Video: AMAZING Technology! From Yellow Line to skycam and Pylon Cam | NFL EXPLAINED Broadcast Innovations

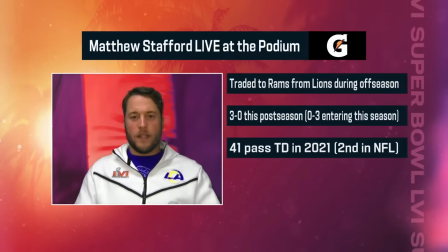(65:42)
We need to produce the week-long Super Bowl, and then we move to the game.
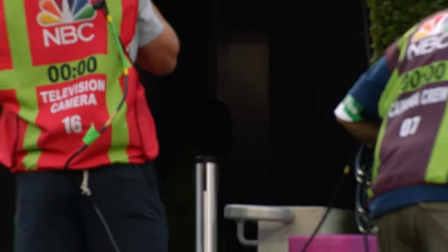(65:46)
What hasn't changed is the need to have an ungodly amount of cameras.
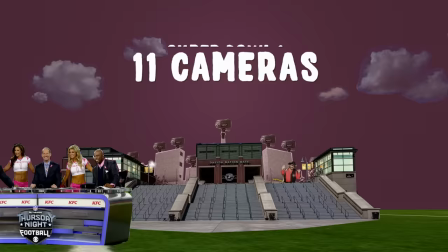(65:52)
You always see the incredible numbers that come out in terms of cameras just shooting the football field.
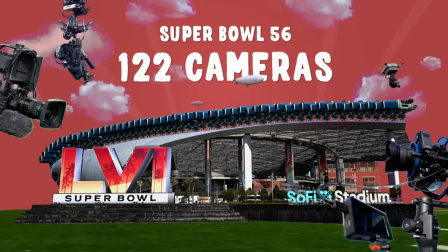(65:58)
In some cases, it almost seems embarrassing that you would need 120 cameras to shoot a freaking football game.
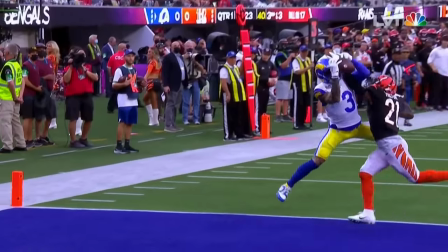(66:04)
But you need to be covered in case of any happening on the field, or in some cases, outside the field.
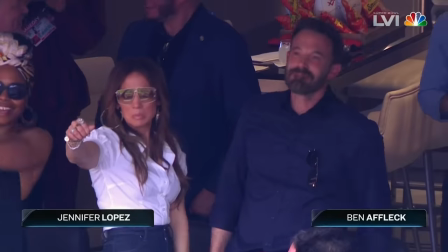(66:12)
The producer and director of the game, we don't want to take them out of their element and what's made them successful for an entire season or an entire career.
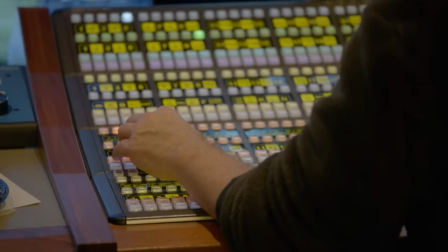(66:22)
We don't want to offer them all those cameras. So we start dividing things up and organizing them.
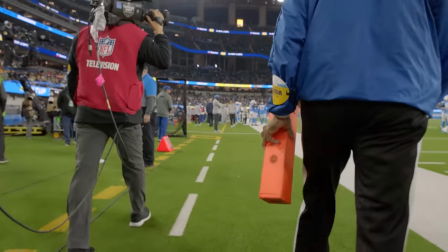(66:28)
You can shoot a very good live game with 12 cameras or less. Everything else is, as they might say, gravy.
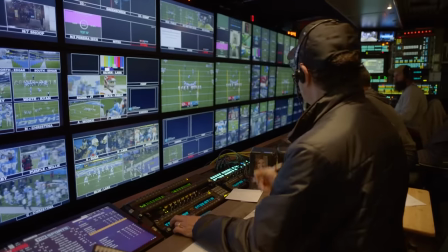(66:35)
Make sure that you get the replay. And we have a whole other unit that is responsible for organizing those replays.
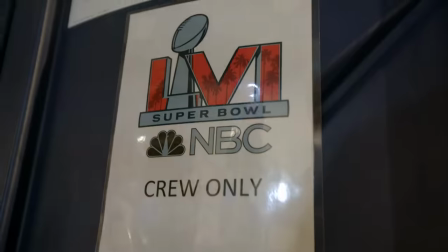(66:42)
Twice the cameras, twice the replay sources, probably three or four times the personnel to put this whole thing together. We have more tools, but those tools are for specific situations, and this way they don't overwhelm the broadcast.
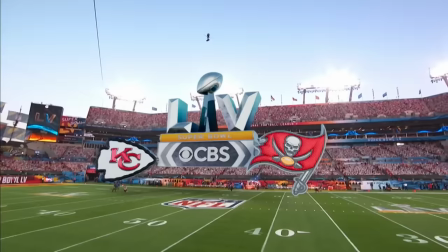(66:57)
Every year, the network that is the steward of the Super Bowl gets to demonstrate what the state of the art actually is.
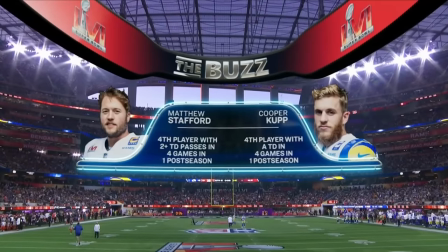(67:05)
And the producer and director and the production team gets to show how they can use it.
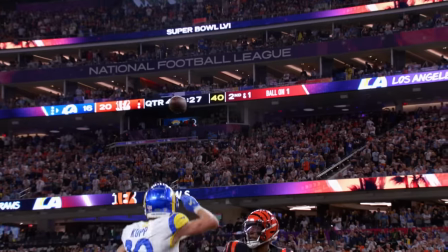(67:10)
The assignment remains the same, which is to shoot a great game, to show the pageantry,
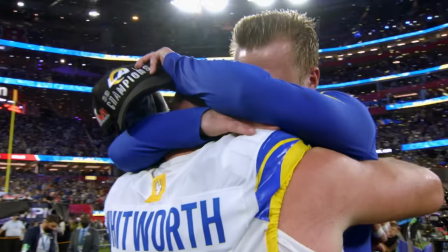(67:15)
and to make sure that you don't miss any storylines that are happening on or off the field. We have an internal technology group that meets pretty regularly.
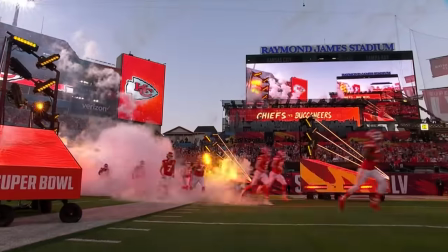(67:27)
Everyone talks about just what's out there, what can we do? How can we bring something new?
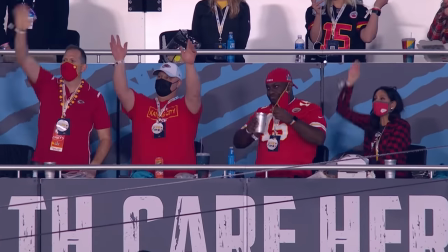(67:33)
There's not going to be a full stadium. Okay, what can we do that we couldn't normally do?
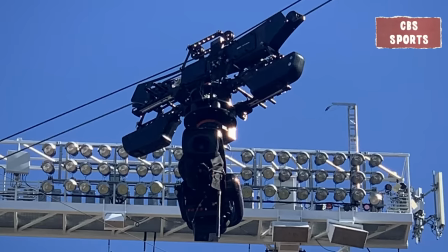(67:38)
The trolley cam was one of those innovations where we said, it's never been done before.
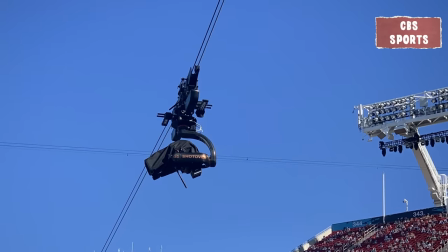(67:44)
Let's track players going up and down the field.
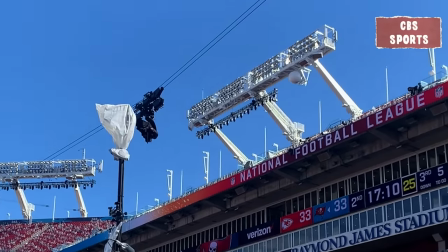(67:46)
It was a two-point cable system over the first row of the stands that more or less run with a player on a big play.
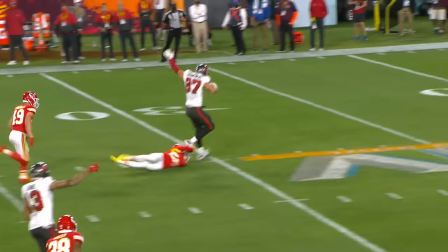(67:54)
As they break free and you see how fast they are and you can have the camera move with them,
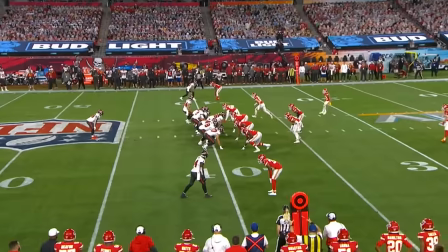(67:59)
it gives you a true sense of really how quickly they're moving across the field.
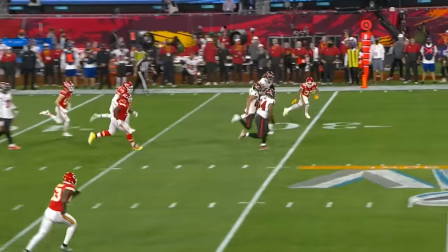(68:03) They go to Brate with a blocker in front. Hammer and Brate down to about the 24.
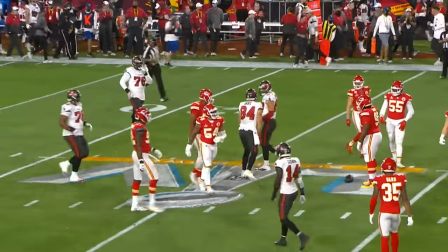(68:09)
It's a different perspective that helps you see sort of the uniqueness of our players.
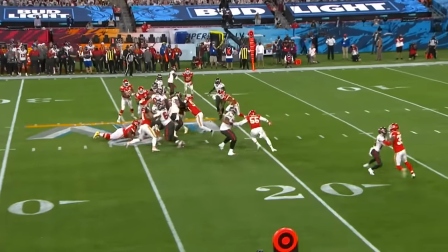(68:14)
This enhances the storytelling. To be able to see a player like that running in real time and the camera keeping up with it.
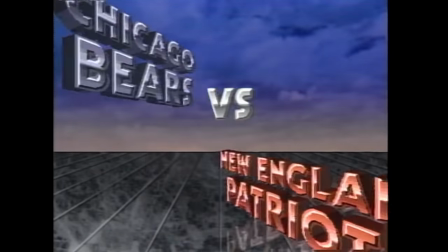(68:21)
Every Super Bowl tends to be a new graphics package because broadcasters want to debut their new look for their network or for the sports part of their network,
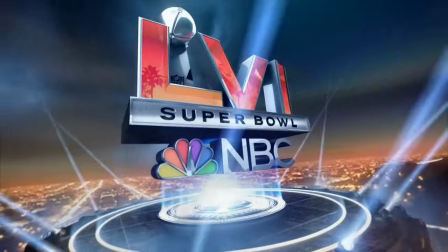(68:29)
you know, on something like a Super Bowl because it's a touchstone of moving forward. So we have NCAM, and that allows us to do virtual graphics off a Steadicam anywhere in the stadium.
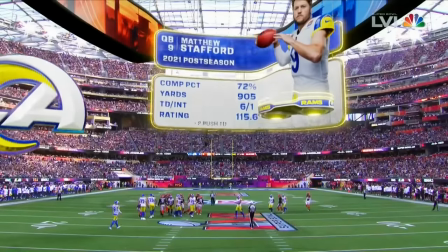(68:39)
What we're trying to do is use the Infinity Board here, which is spectacular,
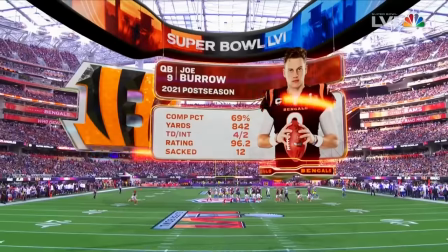(68:43)
as kind of an anchor for our virtual graphics and really kind of take it over ourselves during a broadcast without taking it over inside the stadium. And every Super Bowl has some compelling opening where they're trying to show some augmented reality, these big 3D volumetric.
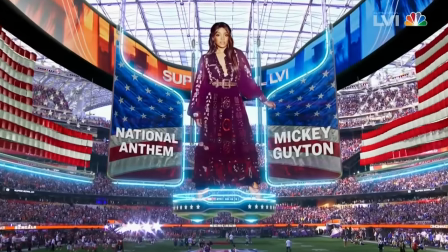(69:00)
It's like the opening of the Academy Awards. I mean, it's a big deal, the show opened for the Super Bowl.
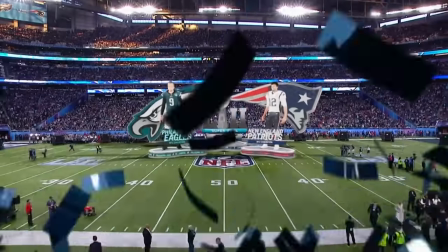(69:06)
We had a meeting in early August. We watched our last Super Bowl. We watched the last Fox and CBS Super Bowl.
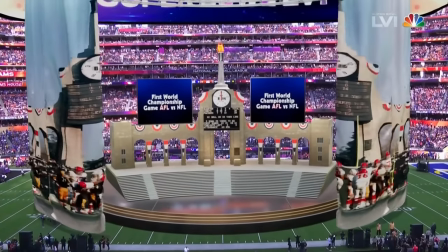(69:12)
Kind of got an idea of what everyone had done and then started thinking about creatively, hey, what can we do this year?
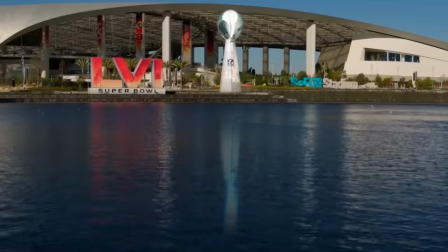(69:19)
How do we take advantage of this spectacular stadium? And I went to work on that.
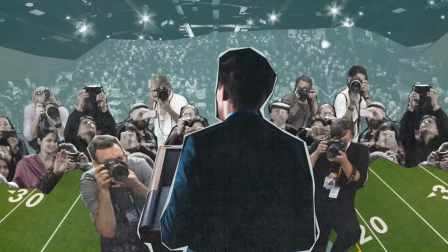(69:24)
There's so much pressure because there's so many eyeballs on the game itself. And, you know, when you're in charge of operations and engineering like I was, I'm hard-pressed to enjoy the game.
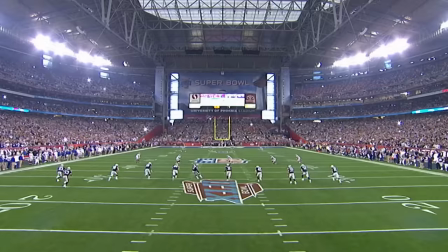(69:33)
People say, hey, it's just another football game. They're lying. It's not just another football game. It is the Super Bowl. You try to think of every contingency. Contingency you don't think of is half the stadium going dark and power just being lost.
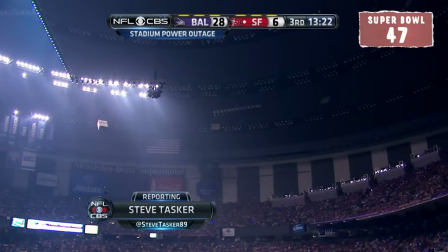(69:46) Half the power in New Orleans Stadium, the Superdome here, is out.